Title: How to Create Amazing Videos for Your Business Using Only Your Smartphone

The sun's getting pretty bright, so I'm going to be moving inside in a second. But we're almost ready to talk about shooting. I'll give you some technical tips on getting the best quality with what you already have, a smartphone, and I'll also show you some very low-cost additional equipment you can use to up your game even more. I'm going to discuss 3 key topics: framing, lighting, and audio. But before I do, I want to play this little video I created as part of a series of tutorials on shooting better selfie videos. Before you shoot your video, let's talk about how to hold your phone. Please hold it horizontally.
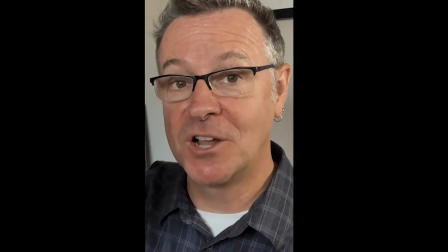Do not make me watch a vertical video. Think of it not as a phone or a calculator, but as a video camera or a movie camera. Movies are always shot horizontally. Ever been in a vertical movie theater? I think not. What the? Final take. Ever been to a vertical movie theater?
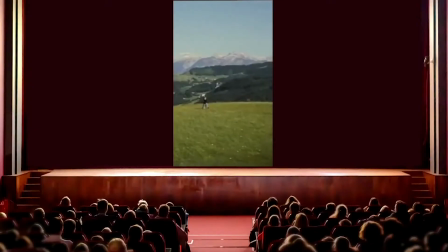Probably not.
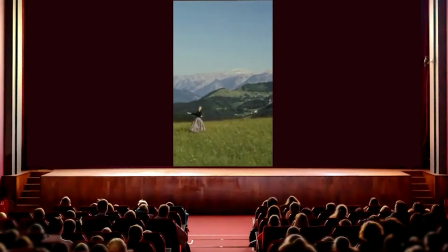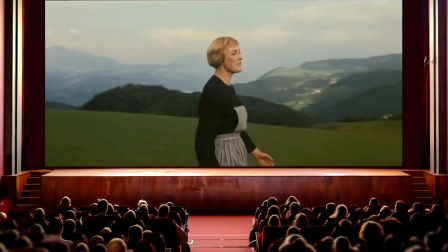Movies are usually shown in widescreen, and there's a reason for that. It's because it's the way we see the world.
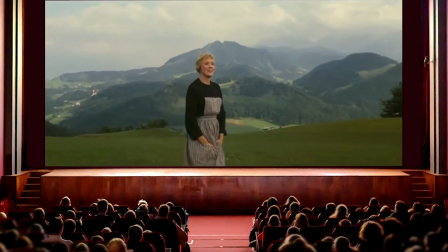It's the way our peripheral vision works. But you say, Glenn, I'm shooting a video for Twitter or Instagram or Facebook, and everybody looks at their feed like this. Everyone's holding their phone vertically. Okay, great. You want to shoot a video from your phone or calculator that goes directly to social media? Go right ahead, but I still plead with you to hold it horizontally.
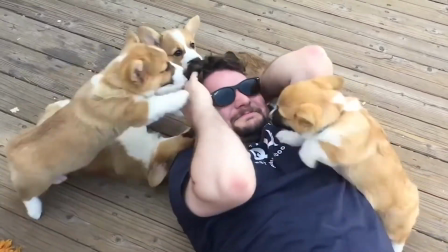And that is because horizontal video can easily be cropped into a vertical format.
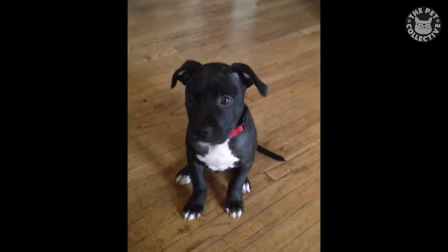It's not always so easy or effective to crop a vertical video into a horizontal format. So horizontal video will offer you the most flexibility.
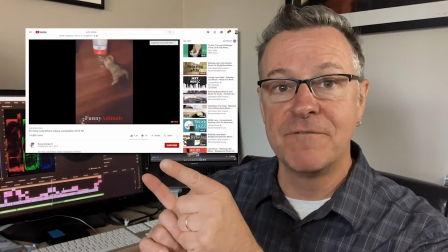Finally, this is what a vertical video looks like on YouTube.
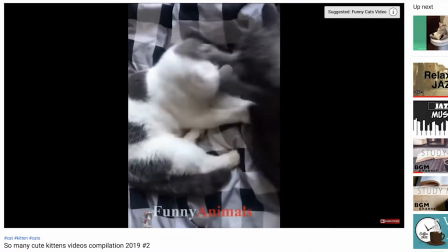The YouTube player is horizontal, so it adds black bars on either side of the video.
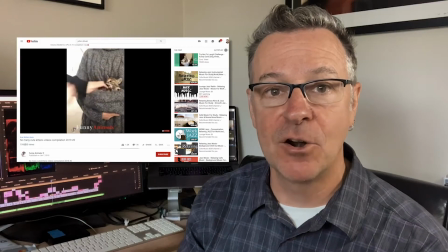That's called letterboxing. It looks terrible. So just don't do it. Say no to vertical video, my friend. Okay, enough said on that topic. Let's talk about framing. Here's another clip from my Shooting Better Selfie video series.
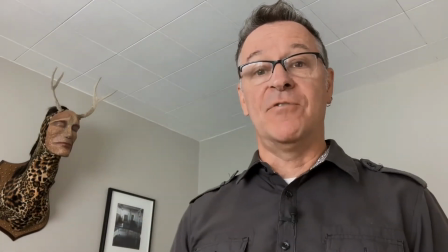Always try to keep your camera, whether it's your laptop or your phone, at eye level. There's really no reason that I should be looking up your nostrils or at your double chin.
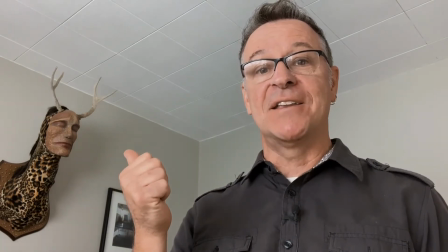And another thing is pay attention to the background. It could be very distracting for the viewer. So in general, keep your camera at eye level. Now, if you have a phone, you can put it in a stand, or with your phone or laptop, you can prop it up on a table on some boxes or a bunch of books,
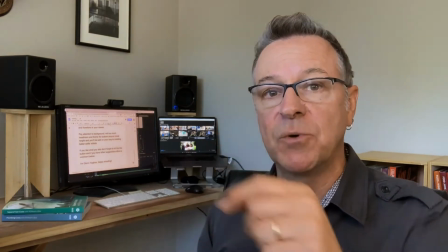but the key is to keep it eye level. Also, I'm looking straight into the lens, so it looks like I'm speaking directly to you.
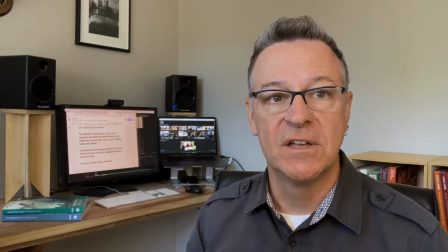Now, if I watch myself while I'm filming this, I'm not looking at the lens, I'm looking at the display on my phone.
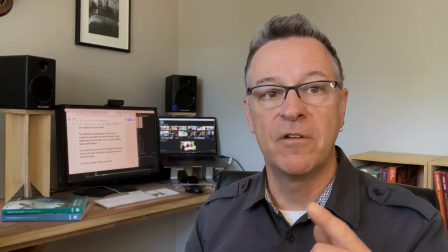The same goes for working on a laptop. So on a phone, the lens is on one side or the other.
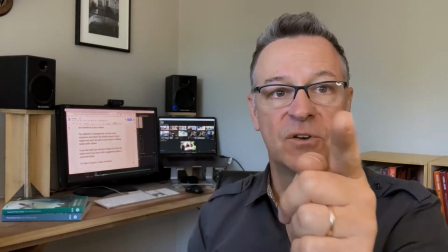My lens happens to be over here. So if I'm looking at you and not looking into the lens, it feels like I'm distracted.
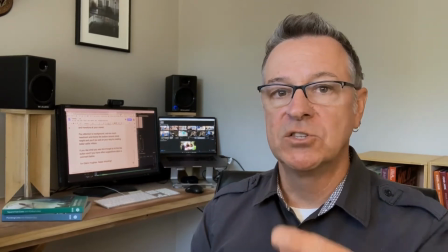It doesn't feel like I'm speaking to you at all. So look directly into the lens.
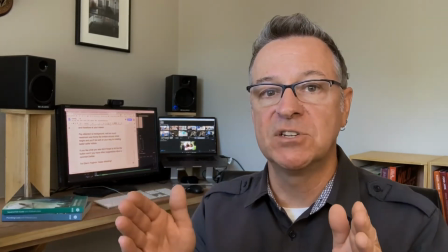You'll also notice that I have positioned myself on one side of the frame.
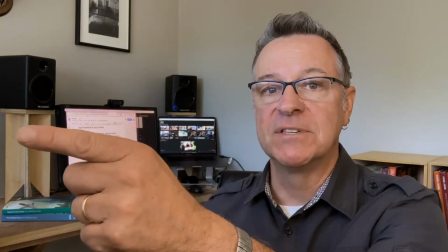I've positioned myself on the opposite side of the frame from where my lens is.
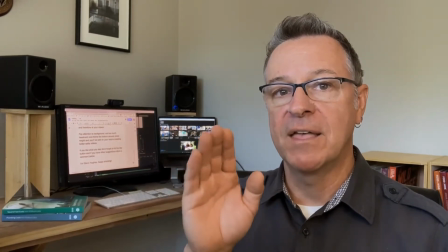And in that way, I am looking into the frame and guiding the viewer's eye into the frame as well.
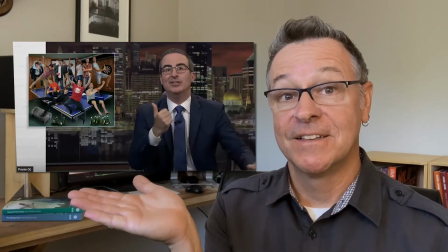It also allows me to do fun things like this.
11 deaths at Delta Chi House this year, 9 of them sad.
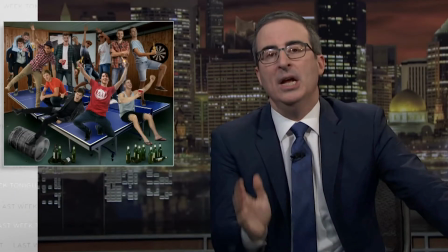It's a very common technique known as the rule of thirds. Another thing that's often overlooked is headroom.
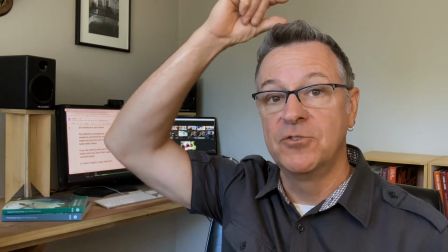I'm allowing myself just a little bit of space on top so I don't feel too crowded in the frame, but I'm filling most of the frame vertically with my body.
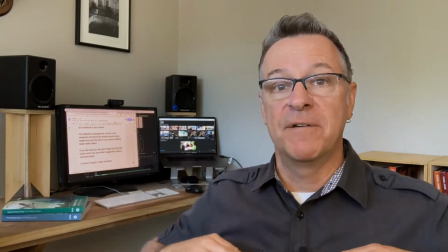I also have the bottom of the frame right about chest height.